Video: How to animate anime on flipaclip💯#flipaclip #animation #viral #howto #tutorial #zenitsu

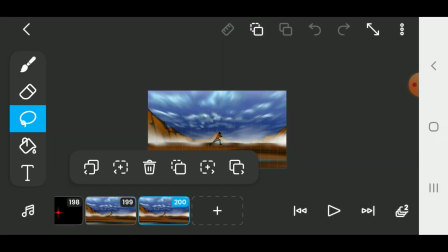[12:16]
So one solid advice I'm going to give,
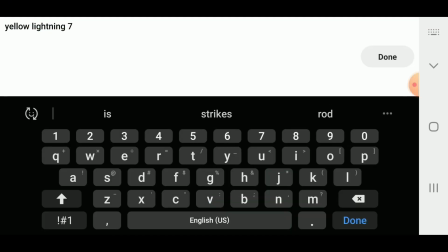[12:19]
it's not really advisable to make copies of your previous drawn frames.
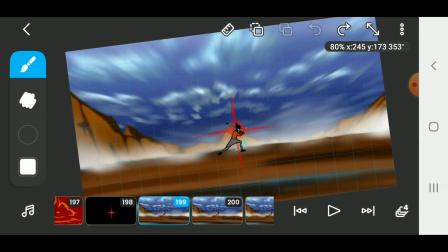[12:26]
It makes the animation look somehow repeated in a way, so try to avoid repeating frames as much as you can.
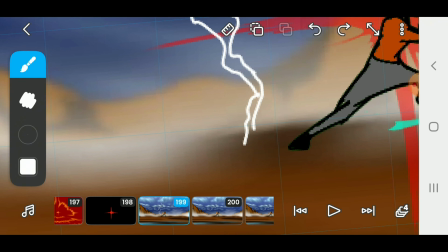[12:35]
As for me, I don't like repeating frames. I prefer drawing everything afresh so it looks new and different.
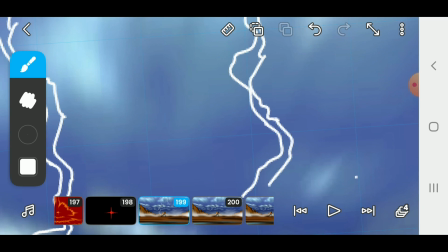[12:44]
Each frame has its own personality and all,
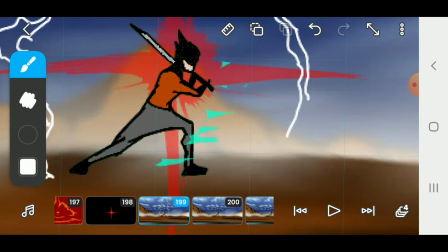[12:48]
so that helps an animation come out real good in my experience.
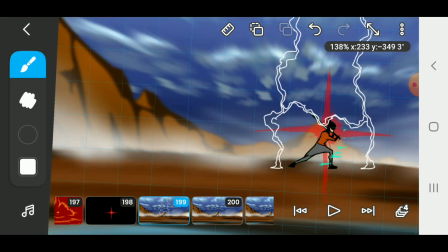[12:54]
So instead of to copy the previous lightning I've made, I'm just going to draw more lightnings like that.
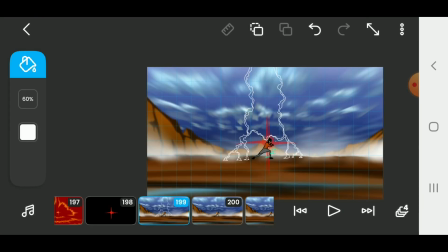[13:04]
It's not actually a bad idea to copy frames, but to me, I don't really see it as necessary,
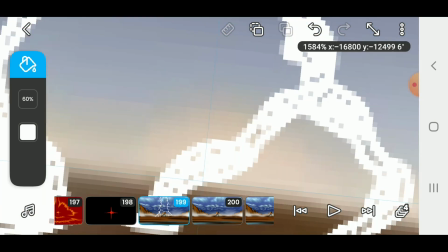[13:12]
only when needed. So I'm going to avoid copying any of the lightning I've drawn before to a new frame.
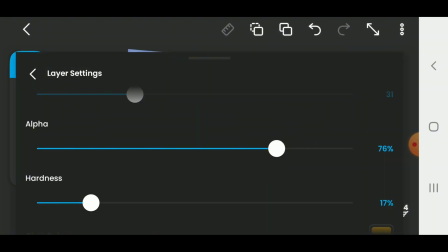[13:21]
So for this lightning part, I'm going to be making the lightning move forward so it doesn't look
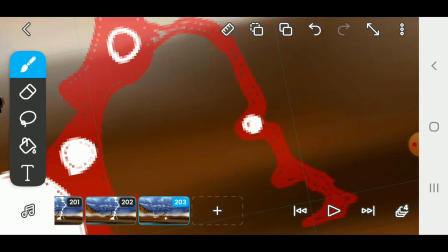[13:31]
static.
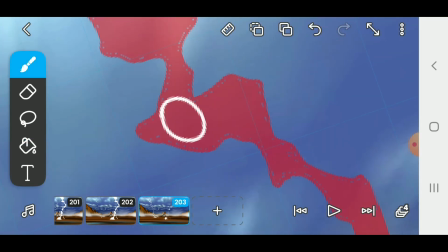[13:32]
In a way, it's going to feel like I have control over the whole area, so it gives it this
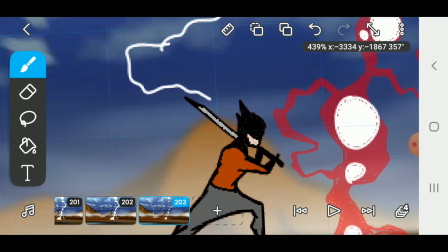[13:43]
feeling that yeah, the lightning is not restricted to a particular spot.
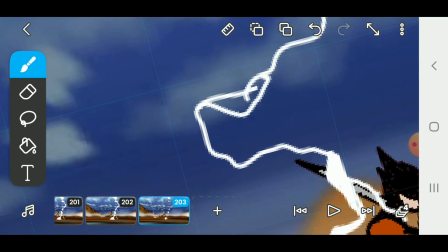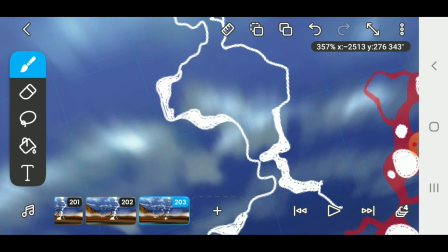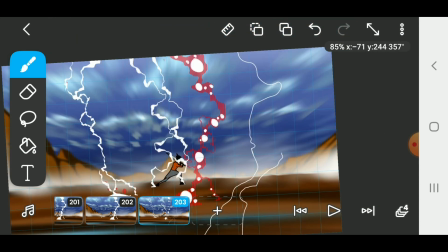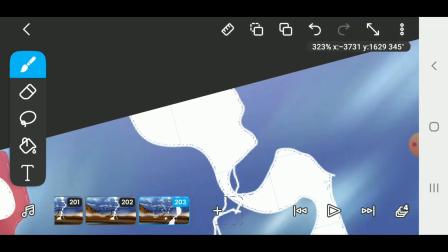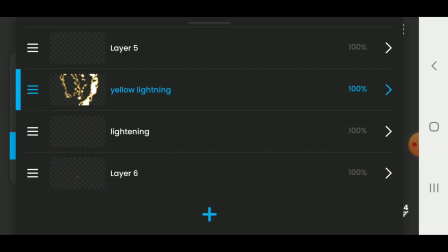[14:40]
So the animation is going to come in.
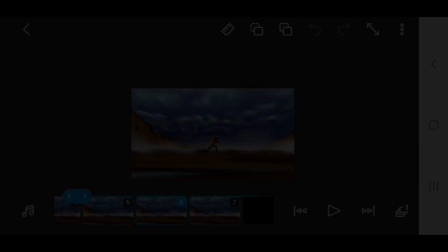[14:44]
Yes, it's kind of fast now because it's fast forwarded.
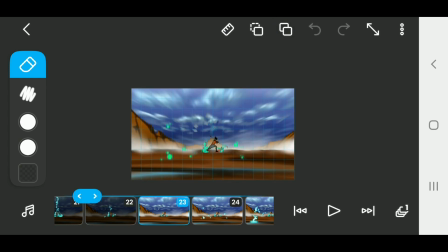[14:49]
I needed to save a lot of time on the video.
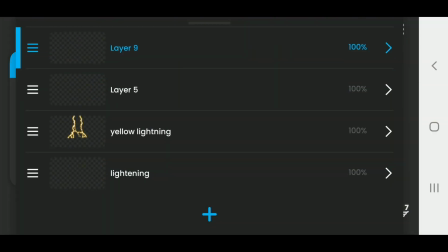[14:55]
So for this part, I'm going to be adding debris here, because the first does not have debris,
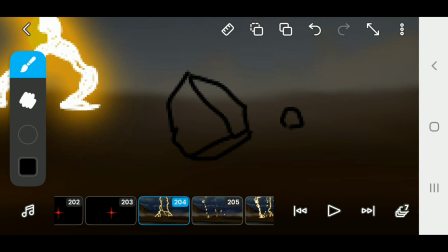[15:04]
so this one is going to have debris to make it look like this lightning has more force than the previous one.
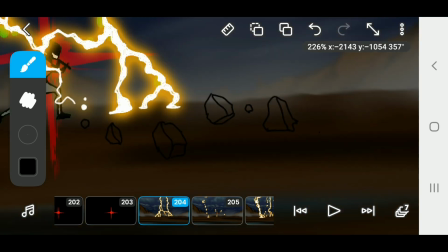[15:14]
Like Zenitsu in Demon Slayer, his lightning gets really intense when it's on its yellow form.
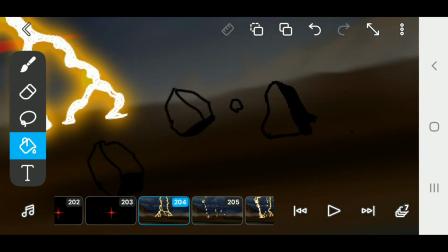[15:20]
So that is the reference I am using to make this my animation.
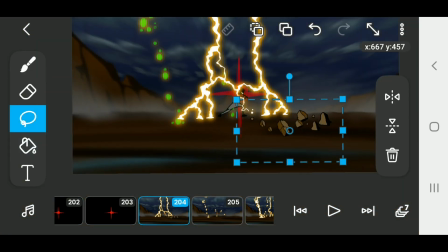[15:27]
So I'm going to try to make this yellow lightning look more intense, feel more intense. So I'm going to be adding debris.
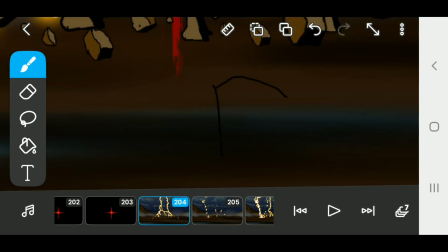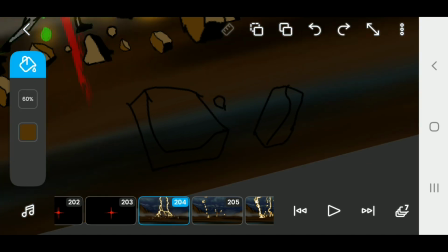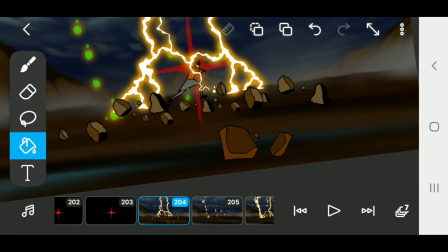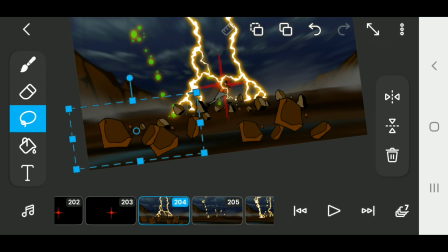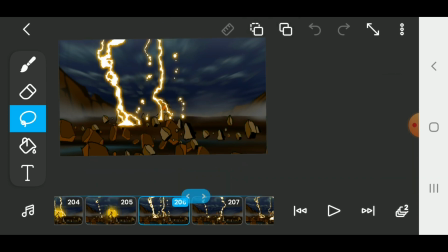[15:59]
So at this point, you can actually make the changes you want, add the effect you want.
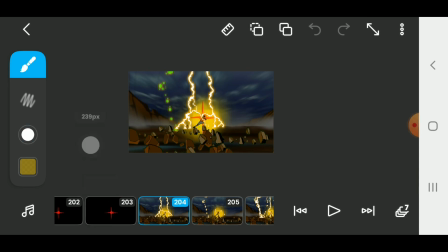[16:04]
For me, I'm just going to be adding some flares from the ground,
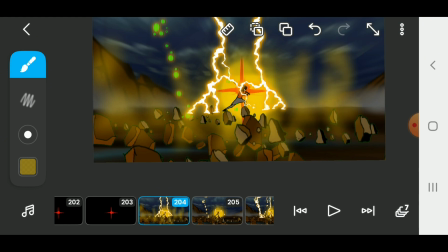[16:09]
like some kind of steam or something, to make it look more intense.
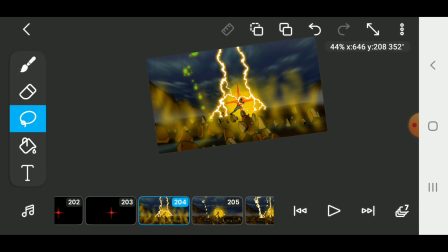[16:15]
That's the purpose of what I'm doing right now.
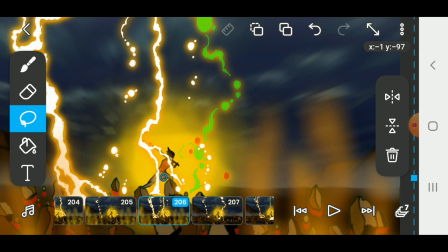[16:18]
So I'm going to be animating this ooze or something all over the place, and yeah, there you have it.